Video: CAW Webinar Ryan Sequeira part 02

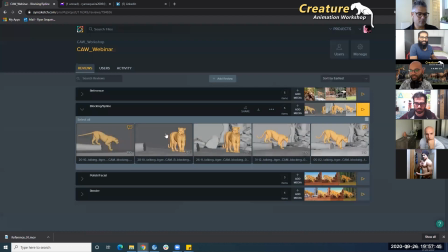1748s
If anybody has a question or something, you can just interrupt me, and I'm happy to answer it.
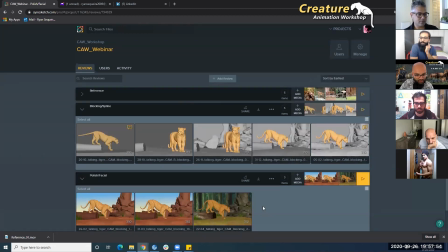1757s
So yeah, how do I open this? I think, yeah. Yeah, okay, press play.
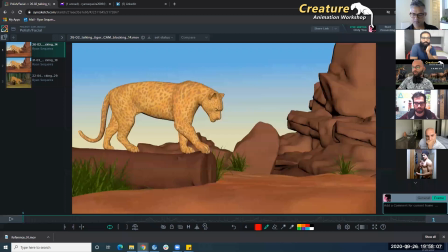1770s
So this is the polishing and the facial pass. In this point, we were just going all for details, from Whatever. muscle jiggles to adding the facial accents to making sure we don't have any dead pixels anywhere.
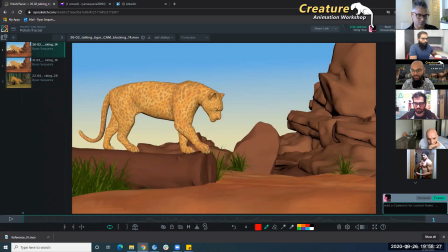1790s
There has to be no body part that looked dead to when we played this animation. And we started adding more subtle things into the animation. I'm also going to talk a bit about facial, but let's watch this pass first.
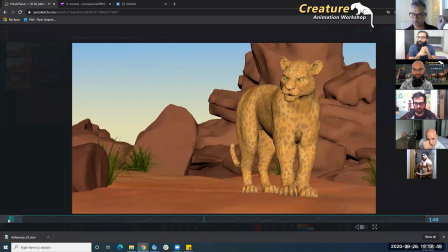1812s Do you want to take a leap of faith or become an old man
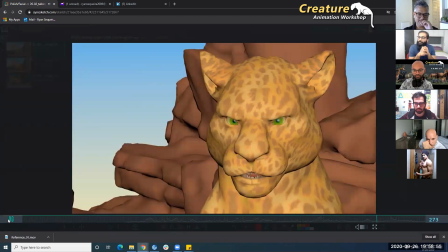1818s filled with regret, waiting to die alone?
Hope it playing well for all of you.
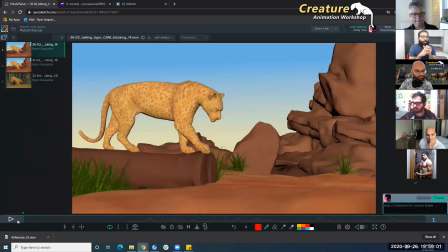1824s
If not, there I just dropped the link there. You can actually go check in Vimeo. That you can see juicy parts of it, like what we're talking about.
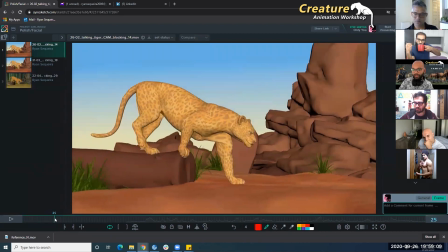1832s
Yeah, polishing. So in this pass, we started doing
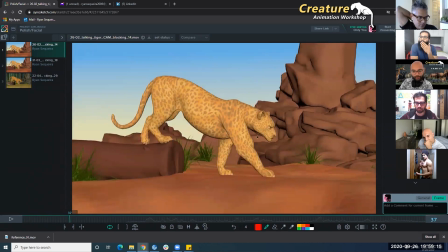1837s
focusing more on facial and the jiggles on the body over here.
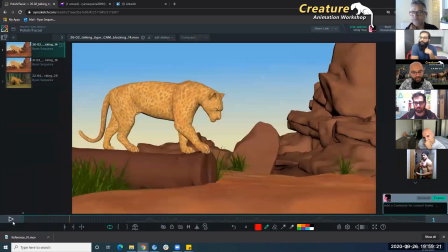1843s
So if you watch, you see right from this first foot plant right here, when he plants, you'll see this going up and then coming down a bit, and one thing Danu taught me is important is like
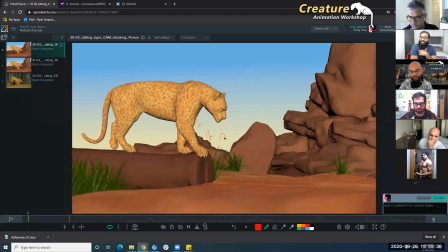1859s
jiggle. It needs to. So you have one. It doesn't need to keep going like this, like this, like this. It needs to one big one, and then it like tones down into maybe slightly smaller, and then you just need to feel that jiggle, but not notice it like whoa,
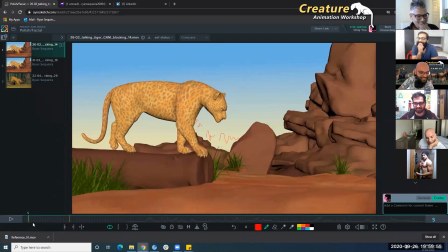1878s
so it was important because every time I did a jiggle, it was like boom, like something like that, and it was important to understand that it just needs to bounce and come subtly to a stop. So we started adding the jiggles on the
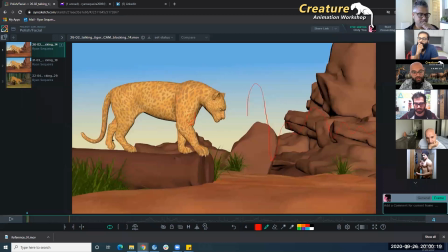1900s
belly, on the feet plants, over here. When this foot plants, there's a little bit of like boom here. Also, you will notice on the jaw, every time the foot plants, the jaw here, it will jiggle. This mouth part here, it's gonna jiggle.
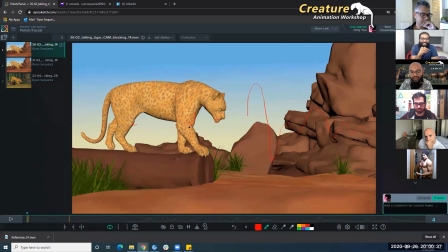1919s
There's always some subtle movement that's happening, and you're not gonna get this for free. You have to go in there and keep it. And if you don't do it, Danu will make sure you do.
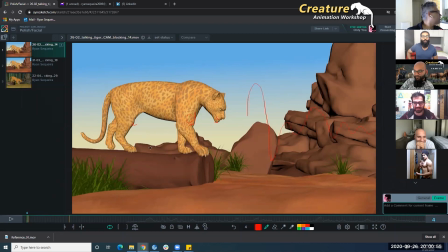1937s
I think that's one of the main things about, we should know the, reactions on the body. I mean, how much it's going to affect on the main immediate controls and that mass of the muscle also, right?
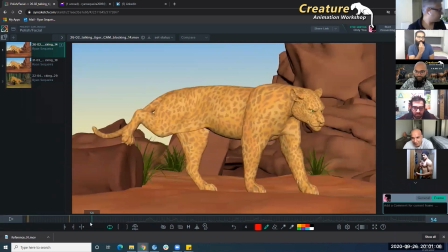1948s
If really thin muscle like for lip, it's going to react differently. If it's going to be like arms, they're going to react differently.
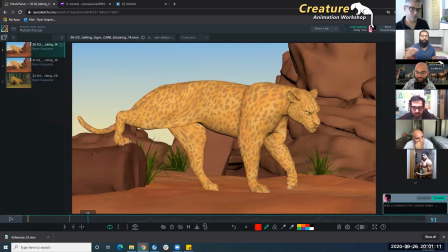1954s
That's one thing I want to push everybody to the limits so that they can understand very nicely. But thanks, man. Really good details, man. I love that. I really love the shot. No worries. It's all you. Ryan. Yeah. Your sitting animation, like that part timing is really awesome.
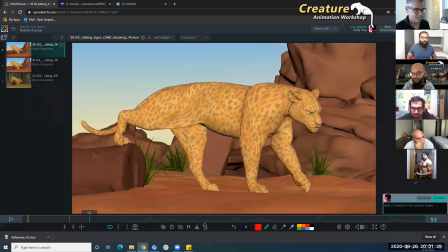1972s
Can you put some light on that? I can discuss about that sitting part. Yeah. I'll go into that as well. So if you see now, for example, on this foot plant,
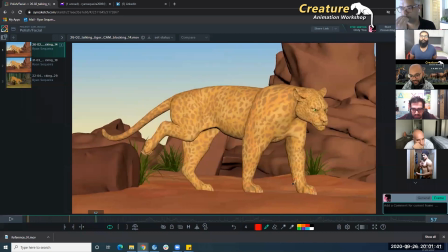1983s
first the toes react, then this toe reacts, then you will see the jiggles here, then you can already see the jaw is a bit looking to the right because the impact is already starting on the jaw.